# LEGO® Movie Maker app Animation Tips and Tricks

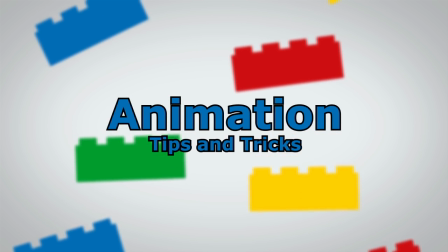0:00 In this video, you'll learn tips and tricks to improve the animation in your brick films.
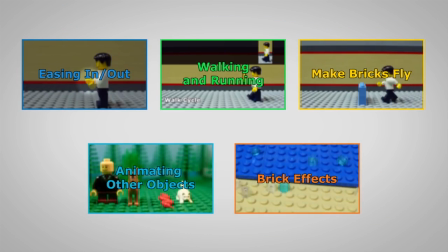0:06 To jump to a specific chapter, just click one of these boxes.
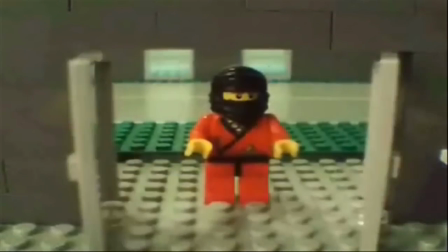0:14 As a beginner, it's okay if your animation is a little choppy. Try increasing the playback speed when you're ready.
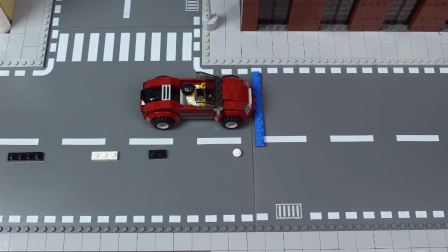0:22 To get smoother, realistic animation, a technique called easing in and out is used.
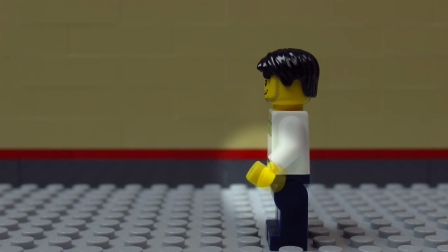0:28 When objects start to move, you ease in.
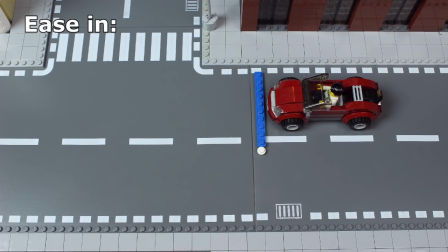0:32 Start with a very small movement, then increase the distance of the movement with each frame. Keep increasing the distance until the desired speed is achieved. When objects need to slow down, you ease out.
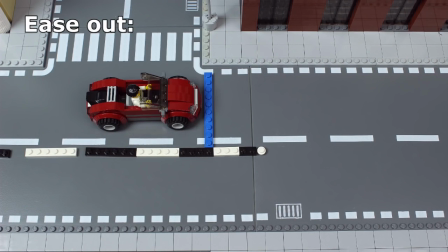0:46 It's the same thing, only in reverse.
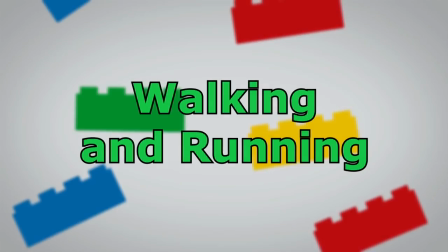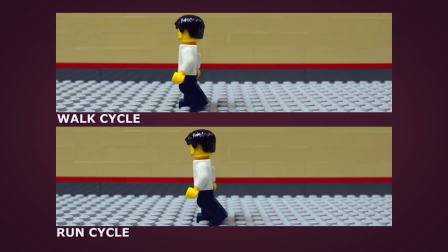0:54 Minifigures are probably going to do a lot of walking and running in your movies. To help keep the steps consistent, walk and run cycles are used.
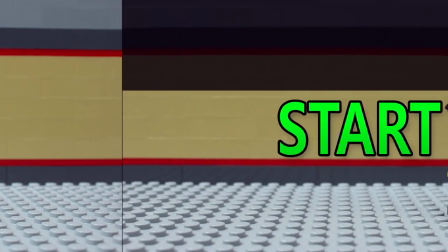1:04 Here's a frame-by-frame breakdown of a walk cycle at 10 frames per second.
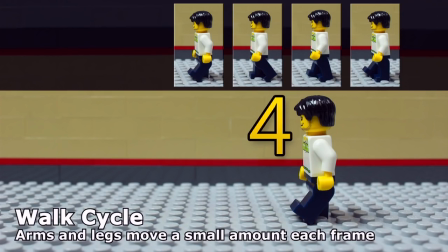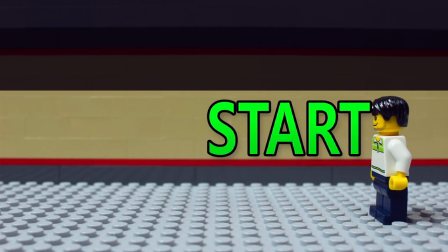1:16 Here's a frame-by-frame of a run cycle, also at 10 frames per second.
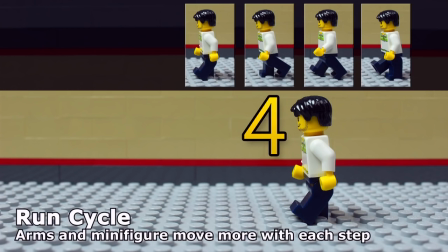1:23 Feel free to practice and use these cycles in your own movies.
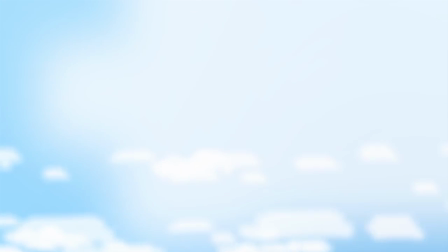1:29 Unfortunately, LEGO minifigures can't actually fly. But there is a way to make objects appear to be flying.
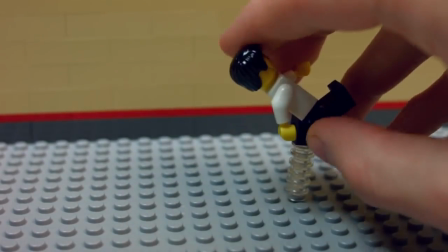1:37 Make anything hover in mid-air by supporting it with transparent studs.
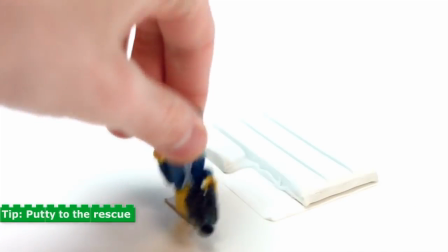1:43 If a figure keeps falling, try using some putty to secure it in place. Find it at any crafting or office store.
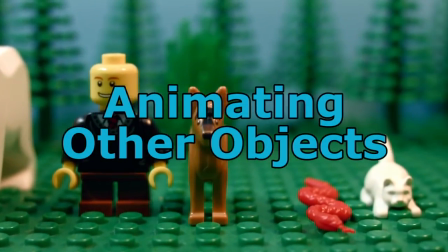1:50 It's the stuff you put behind posters. Some LEGO figures may not have moveable arms or legs, but they can still be animated.
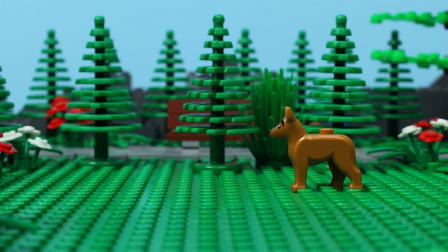1:59 You just need to find creative ways to move them, like rocking back and forth.
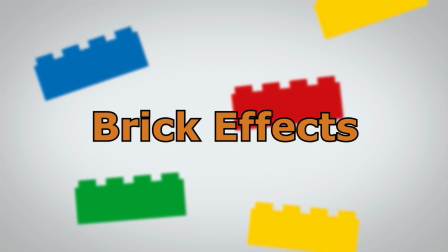2:06 Now, you're going to learn how to make some cool brick effects. Some minifigure heads have two faces.
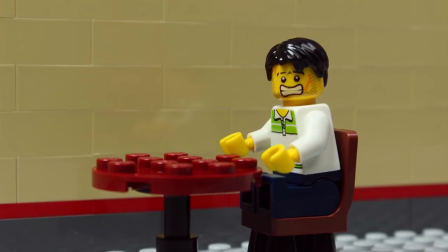2:14 While animating, try switching the faces to give your character new expressions.
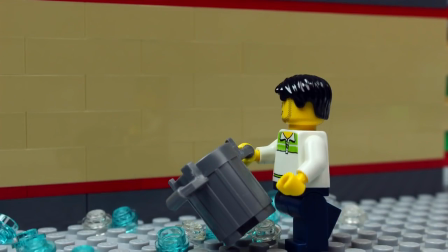2:20 Water effects can be built with blue and clear transparent bricks. Experiment with the bricks you have to see what you come up with.
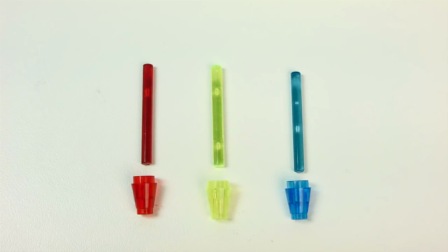2:28 Laser gun effects are simple. Pick a color for your laser and attach the laser beam to the gun.
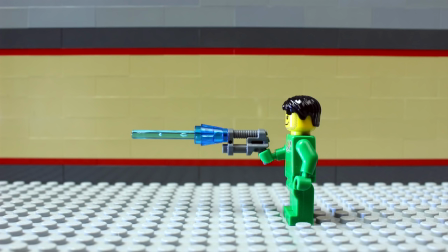2:35 Use a flashlight to light up the scene. Take a picture. Now take the laser and hold it at the edge of the frame.
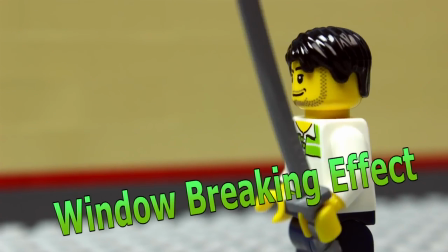2:43 Take a picture. Window breaking effect. You'll need a window before and after it gets broken.
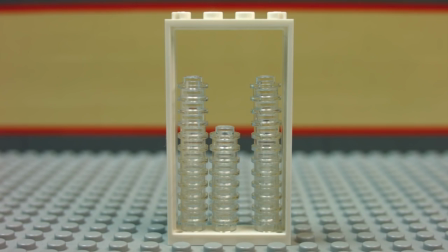2:51 Transparent studs will work great for the broken glass. Take the first picture before the window is supposed to break.
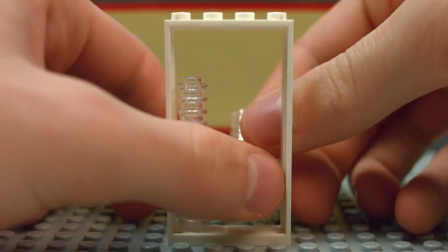2:57 Then replace the glass with the studs. Animate the pieces so they fall and randomly spread apart.
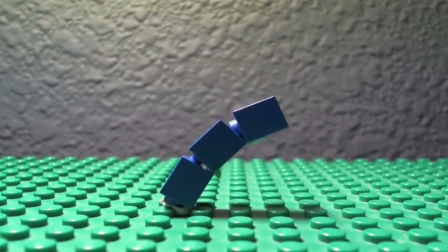3:06 These are just a few examples of the cool effects you can create. Use your imagination and experiment at home with your own movies.